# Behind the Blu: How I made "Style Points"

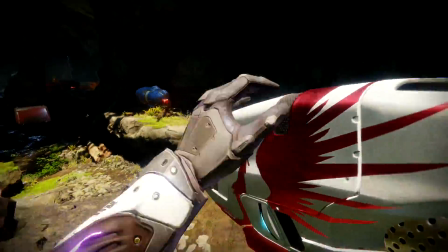There's just so many things that I can't do with the limitations of game capture,
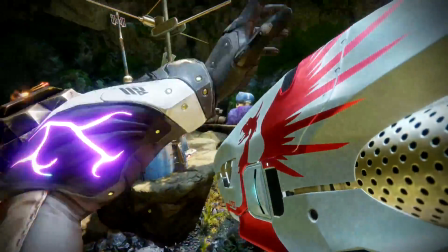but there's also so much that can be done. So originally for the Pentatonic 48 section,
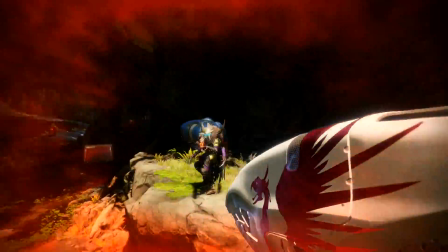I wanted to convey the weight and the heft of a rocket launcher and then just transition into the sales pitch, but it didn't work.
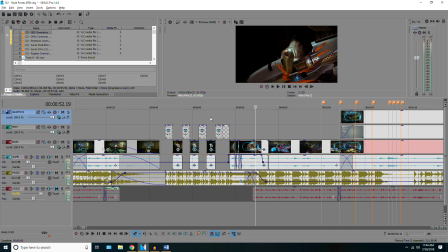There was no way for me to really convey that, because all of the weapons feel like they're the same weight in Destiny 2. When you're using a rocket launcher, you don't walk slower. You don't have a change in your walking animation, so there's no real way to show that weight.
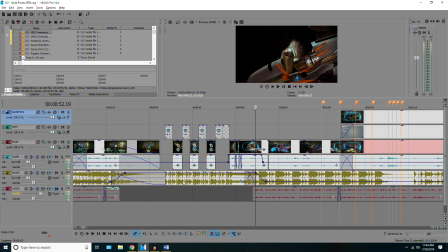But there was another idea that fit in with the script that worked a little bit better than conveying that weight.
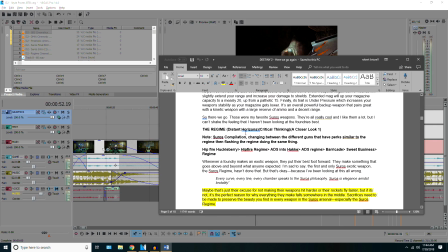So in the script, let me pull it up and read out the line. Because what the script was saying wound up being vitally important to the idea that I came up with for the pentatonic 48. So, like every artist, the men and women at Suros like to create multiple iterations of their weapons.
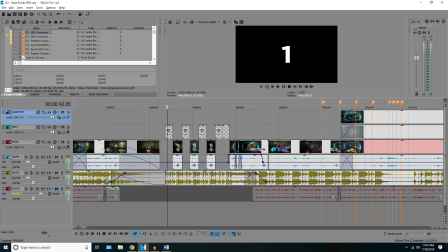So, we start with that concept. Multiple iterations, numbers, counting. What if we count up to 48? Well, that's going to take too long. We can skip some numbers. 1, 2, 3, 48. That's where the concept was born from, and we wound up with this really simple,
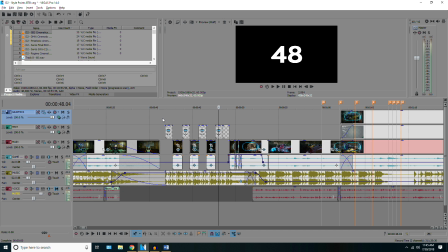like 10-second segment that it hits you hard. It hits you hard the first time you watch it, because when you see 1, 2, 3, the first thing that you think is going to come after that is either go or 1, 2, 3 start, red light, green light, 1, 2, 3, whatever. But 1, 2, 3, 48, it makes you think a little bit.
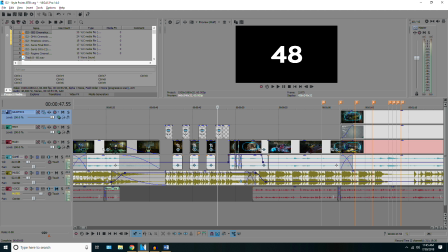It puts you on your toes. You get a little surprised, and then we segue into the script and the discussion of the video.
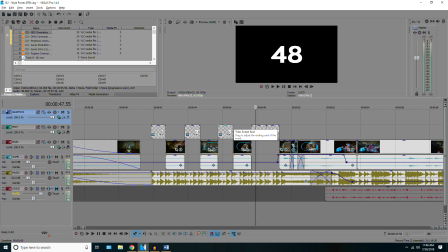So I guess what's really fascinating is that even though I didn't get to convey what I originally wanted, it was a good thing, because I ended up with a stronger introduction to the weapon, something that was a bit more cohesive to the script, and that's pretty cool.
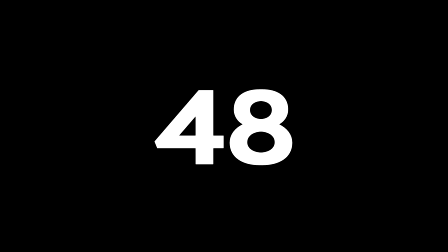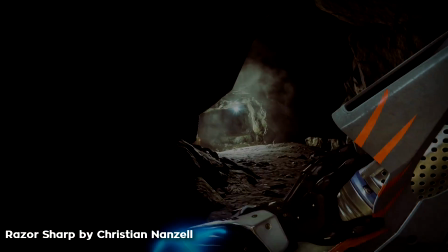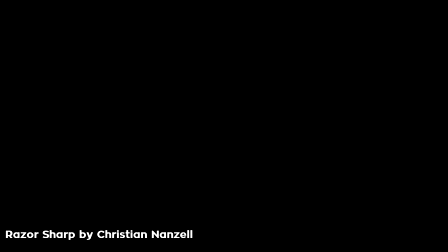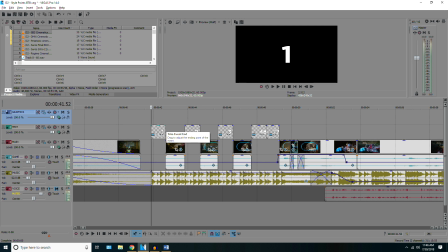Another really important thing for these videos, and to make them feel like a real commercial, something that you'd see on TV, was the music selection.
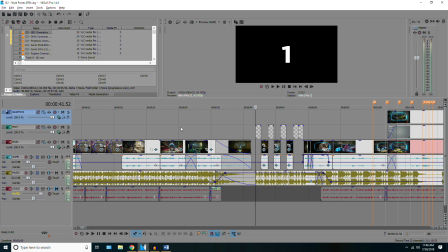I couldn't go with anything slow. Everything had to feel, it had to feel like a commercial, man. And if you're selling a rocket launcher or a shotgun or a pistol, you got to have energy to you.
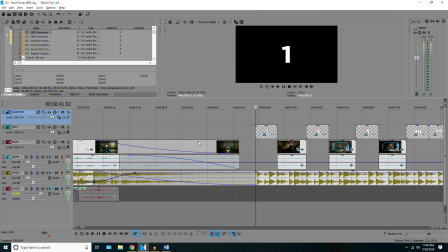You got to have some sort of kick, and the music really helped me to get into that mood of,
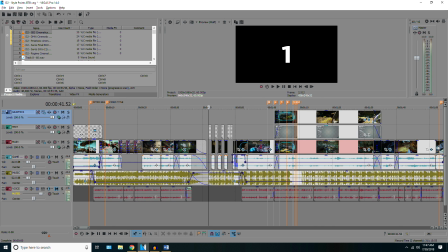yeah, you're gonna buy this when we're done with the conversation. So moving on to the good bone structure,
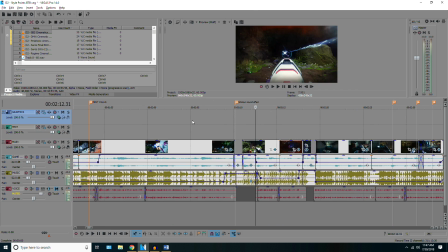this one was a challenging section because it involved audio sync,
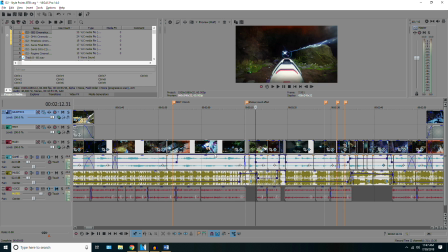and that's one of my favorite techniques to use, is syncing the actions and the sound effects that are going on screen with the music. I will have a little sprinkle of that in every single video I do for the most part, but I try not to be egregious with it.
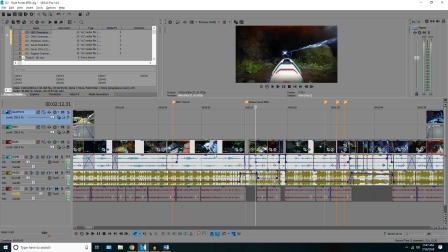I try not to keep it in every single frame, and for the good bone structure, I tried very, very hard to make it so that there was audio sync in parts of the video, but it wasn't monotonous, because it's very easy for me to go in and say, okay, I want every action that's on screen to sync up with the music.
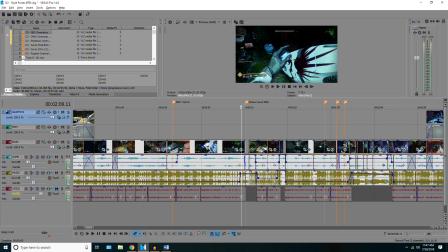And we saw that in the, if you think back to the 50 Shades of Grey video and the Niflheim Frost, there was so much audio sync in that section. And even the Polaris Lance that came as the finale for that video, there was a bunch of audio sync in it, and it was executed really well.
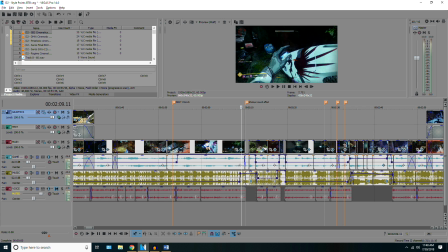But if I do that in every single video, if I just have it coming out of your noses and your ears, just stuffed to the brim with that style, then it gets a little boring, gets a little monotonous. It's like, oh, we've seen this before. Show us something else. Is that all you know how to do?
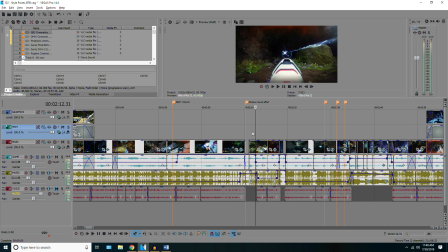Well, no, it's not the only thing I know how to do. So I tried very hard to divvy up the audio sync and make it feel like, okay, it's coming and it's here, and when it's in full force, it's something special.
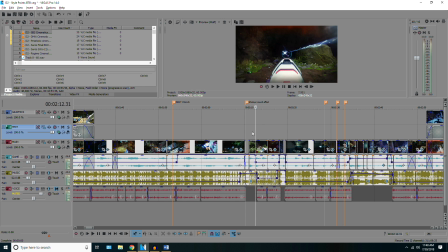But what I'm trying to say, because I can never speak correctly when I'm doing these things, but what I'm trying to say is that when there is audio sync in the good bone structure shotgun section of the video, you feel it, because it hasn't been happening throughout the whole video.
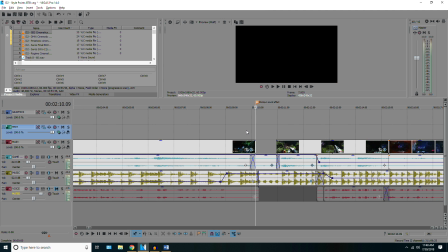So the first taste of it that we see is right when the section starts. We get the reload sound effect, and then the shotgun blast opens the clip.
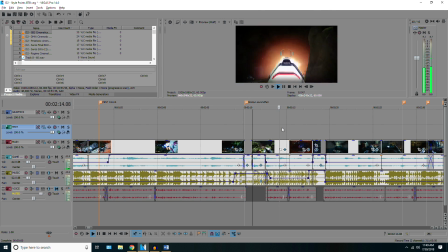And then for about 5 to 10 seconds, there's no audio sync, but right before we fade to black, shotgun blast. So that is given these little small tastes of audio sync,
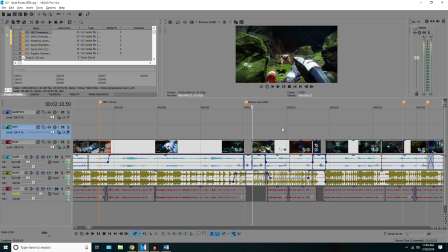so that you say, ooh, everything lined up there, but the whole thing isn't lining up, so it's not monotonous.
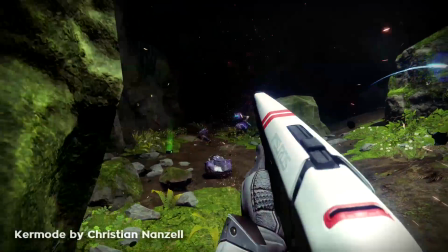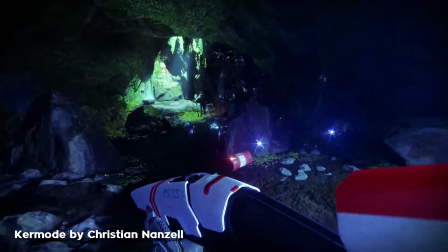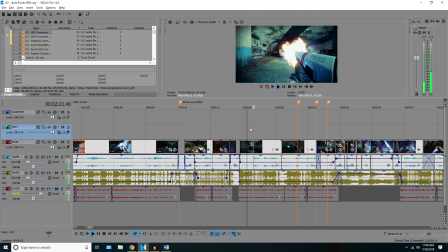And then we see little bits and pieces of the rest of the section with audio sync, and then just moving away from it.
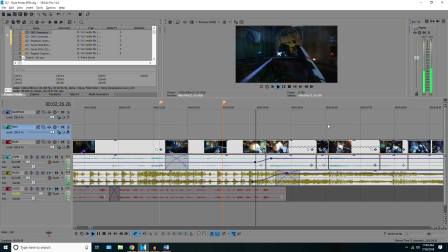But then when we go into the full-blown cinematic section, this
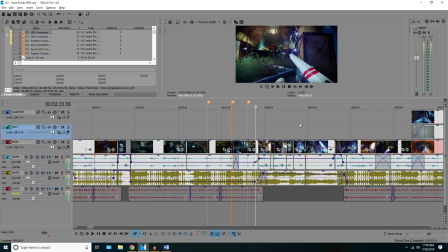I don't know how much I was really trying to sell the gun for the cinematic section for the good bone structure,
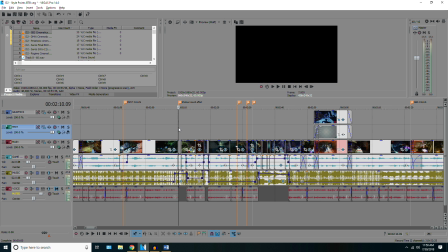as I was just trying to make something that looks cool. I think the sale part of this section came at the beginning when we first introduced it.
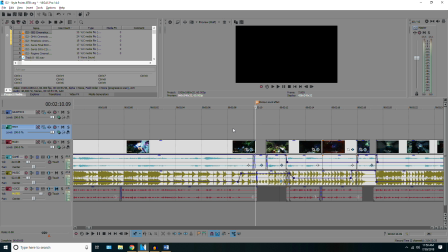The script is talking about, oh, you thought we were going into sniper territory. Nah, fam, we're going shotgun.
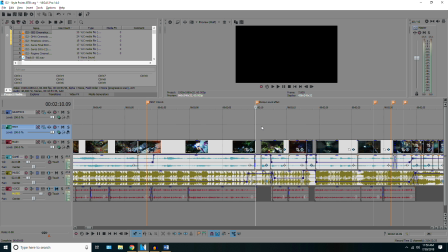So the sale was sort of at the beginning.
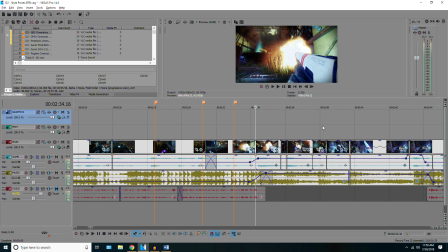The pitch was at the beginning. And then when we get to the meat and potatoes with the cinematic section, it's all about just pretty visuals.
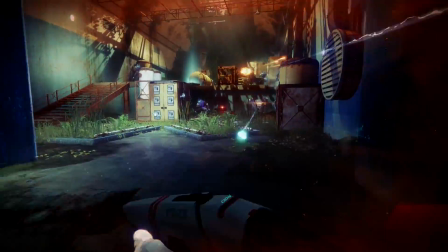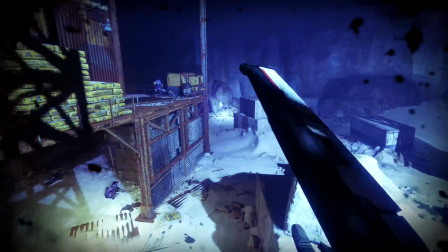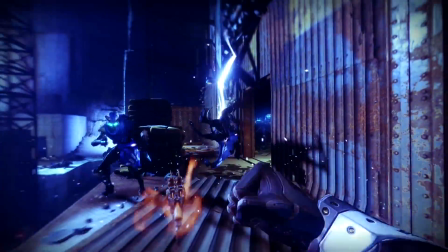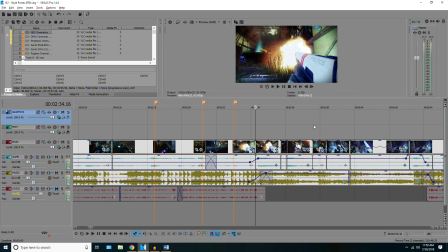And there wasn't anything overly fancy about this section either. It was just a mixture of slow motion and normal speed.
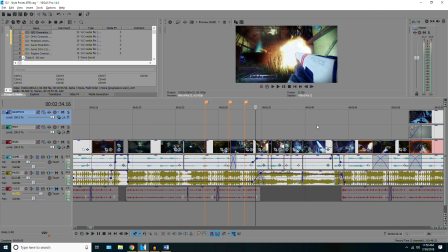And it worked out well. There wasn't anything all too crazy about it.
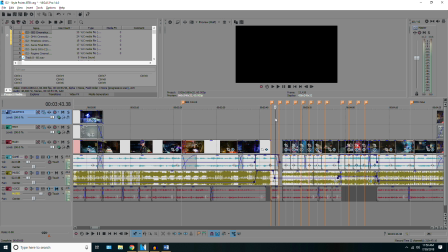But as we move into the next weapon in the next section of the video, the dead man walking sidearm.
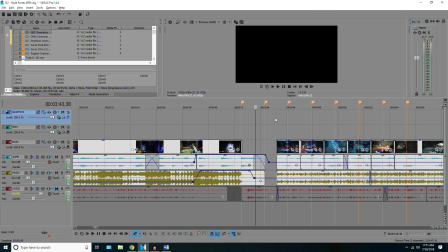This was the hardest section to make in the entire video.
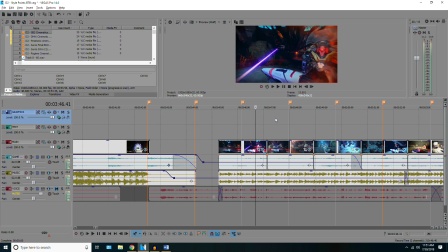And it was difficult because I had a concept, and the concept could not be changed. There was no discovery to be made because I knew what I wanted to do, and I wasn't going to do anything besides exactly what I wanted to do.
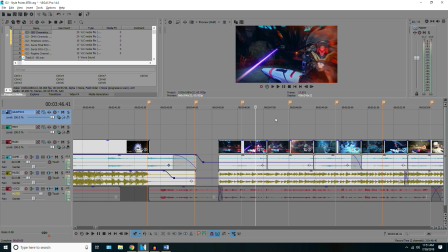So it's always a bit difficult when I have an idea that I don't want to deviate from at all. But having that challenge is also pretty exciting. So the premise for the dead man walking pistol is that it's a secondary weapon.
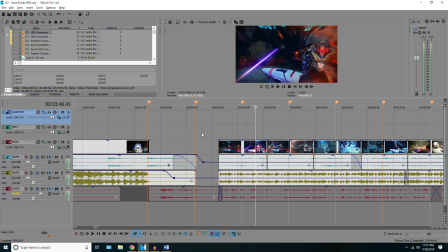It's a backup. You pull it out in emergencies. What kind of emergencies exist in the Destiny 2 universe? Well, maybe you're getting chased by a bunch of giant robots. That's an emergency as far as I'm concerned. So what I had to do for this section was find visuals and music that made me feel like I'm rushing.
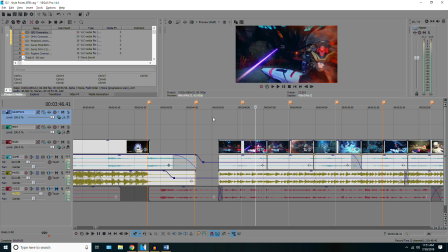I had to build this sense of, oh my God, they're going to get me, they're going to get me, they're going to get me. And finding the right song for this section was vitally important to its success. And one thing that I had a problem with when I was trying to make this is I wanted to have clips of
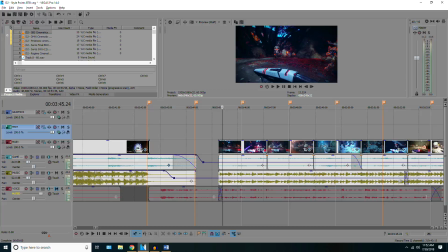Vex, like close-ups of them, having them walking towards the camera.